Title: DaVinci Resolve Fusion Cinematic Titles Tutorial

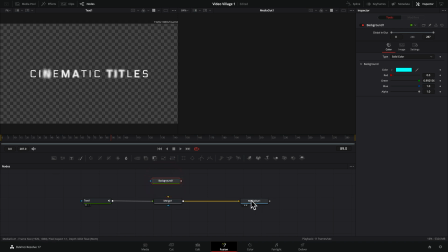(19:22)
so as of right now we're not seeing anything nothing's happening here's our media out here's our text here's our merge node but our media out we're not we're not getting anything so what's what's going on here well we need to connect the background to the background plug inside of the merge node and
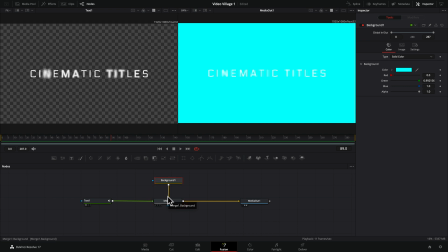(19:41)
so by doing that now we have our background and oh boy is that bright yeah that doesn't look right let's let's go to a much darker let's just go down like a gray an iron there we
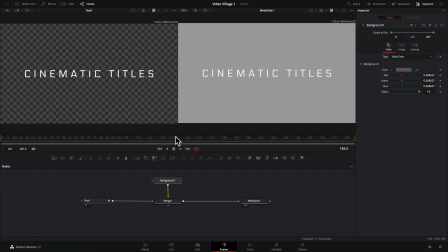(19:57)
go okay so just again for purposes of this demonstration it's just you know I wouldn't I probably wouldn't use a background like that but it's just a show so basically here's how it's setup. We have our text and we have our background. And we are using a merge node to put those two together in a particular order.
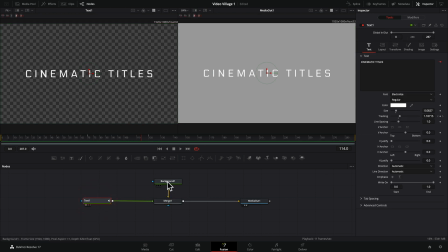(20:16)
So the text is on top, the background is on the bottom, and all of those things are traveling downriver to our media output, where if we go back to our edit tab, there it is.
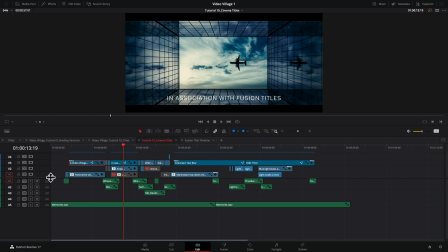(20:30)
So let's talk about the edit for a minute. And as I'm looking at this timeline, I'm realizing it looks a little bit sloppy. So please forgive me for that. If I was doing this for a client or project, I would spend some extra time and clean this all up.
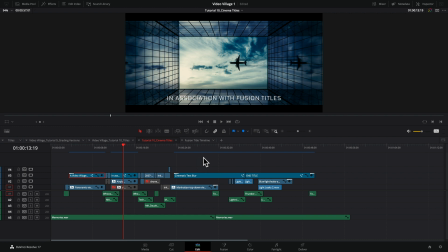(20:46)
But I just wanted to get this thing done and use this as a demonstration for these titles. But let's go ahead and jump in and take a look. So I just wanted to talk a little bit about some of these clips.
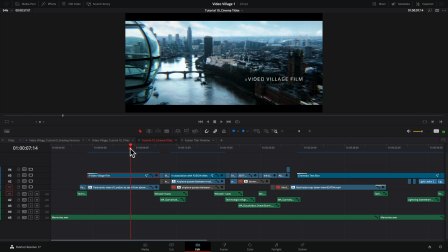(20:56)
So everything that you saw in this trailer was all stock footage, everything. You know, I was starting with this concept of this fictitious title opener and it's like maybe this is a dystopian series and it's on
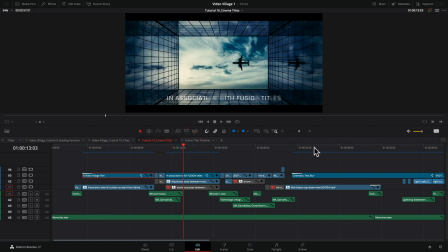(21:11)
netflix or it's on amazon or whatever and we're creating the opening titles and so i strung
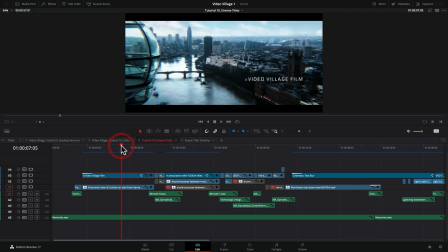(21:15)
together some images that i thought were interesting so this already has a very interesting color cast to it and it's kind of sci-fi dystopian the blues and the deep reds here in the in the shadows.
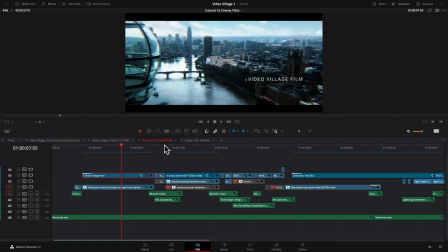(21:29)
It's just got nice color contrast, kind of eerie looking. And then I grabbed these ink drops.
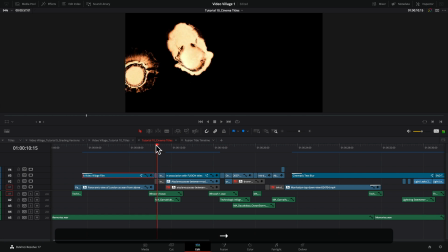(21:36)
So these are just clips of ink drops. And what I did was just a very simple, very quick cut between the original color, which was an orange,
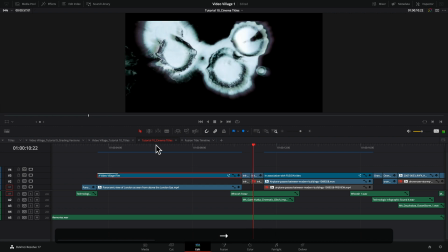(21:46)
to a sort of a bluish white.
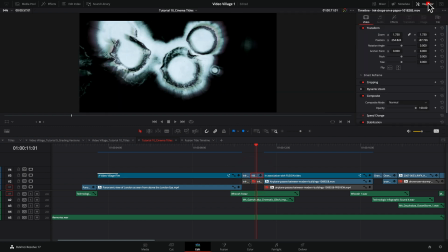(21:50)
And then the other thing I did was I added if you look here and we go to the inspector I added a prism blur to just kind of make it a little bit off like take the edges and so if you turn that off you kind of see it comes back in but
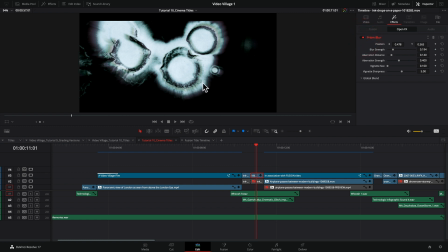(22:07)
if with the prism blur it just adds a little bit of that haloing and little distortion
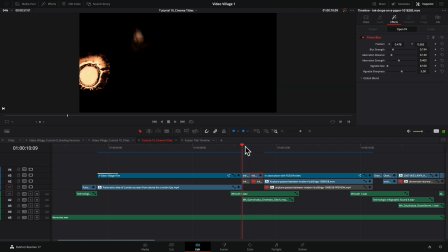(22:12)
just makes it a little bit more interesting like hey what's going on there so
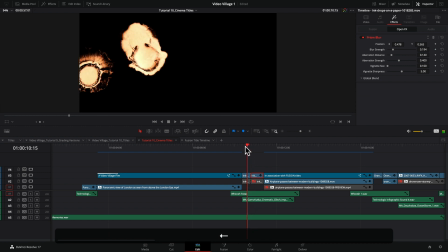(22:18)
again that's literally let's see this first cut is one two three four five six seven eight nine ten frames and then we
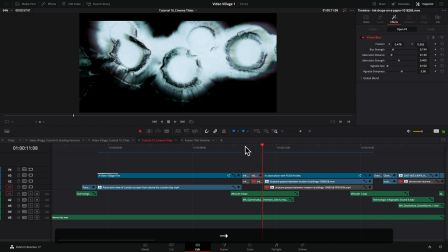(22:28)
cut and this is probably about 12 frames so it's very quick it's a
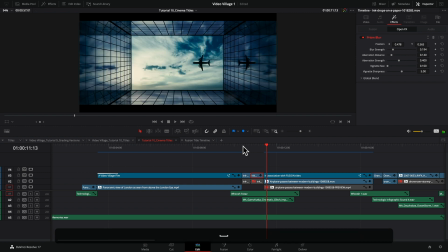(22:33)
very quick edit and it just happens and then we're on to the next shot and i've also to match that I've got some sound design so I've got a whoosh and I've also got a glitch sound like a little
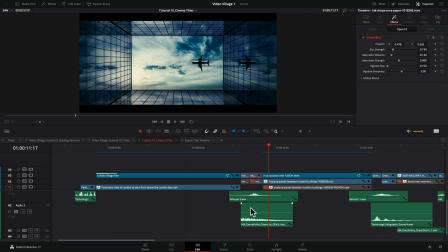(22:48)
it's like a little flutter and this is where to when you're editing your projects really think about sound design and how to add those little touches those little nuances in the sound can really make a huge impact on
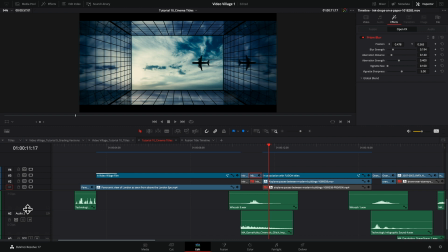(23:04)
your edit so all of these sounds to these sound design elements I got off of Motion Array, it's honestly, it's a really great stock footage and stock sound and music library. Even the music I got was from Motion Array. They've really got some good stuff. I'm not sponsored by them.
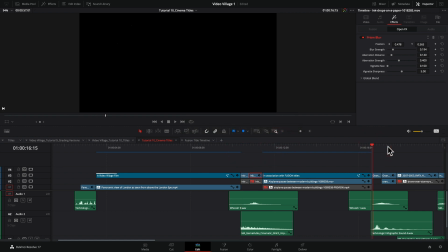(23:22)
They have no idea who I am. I've said that before. I'm a nobody, but I do enjoy using their elements, and I think they're pretty darn good.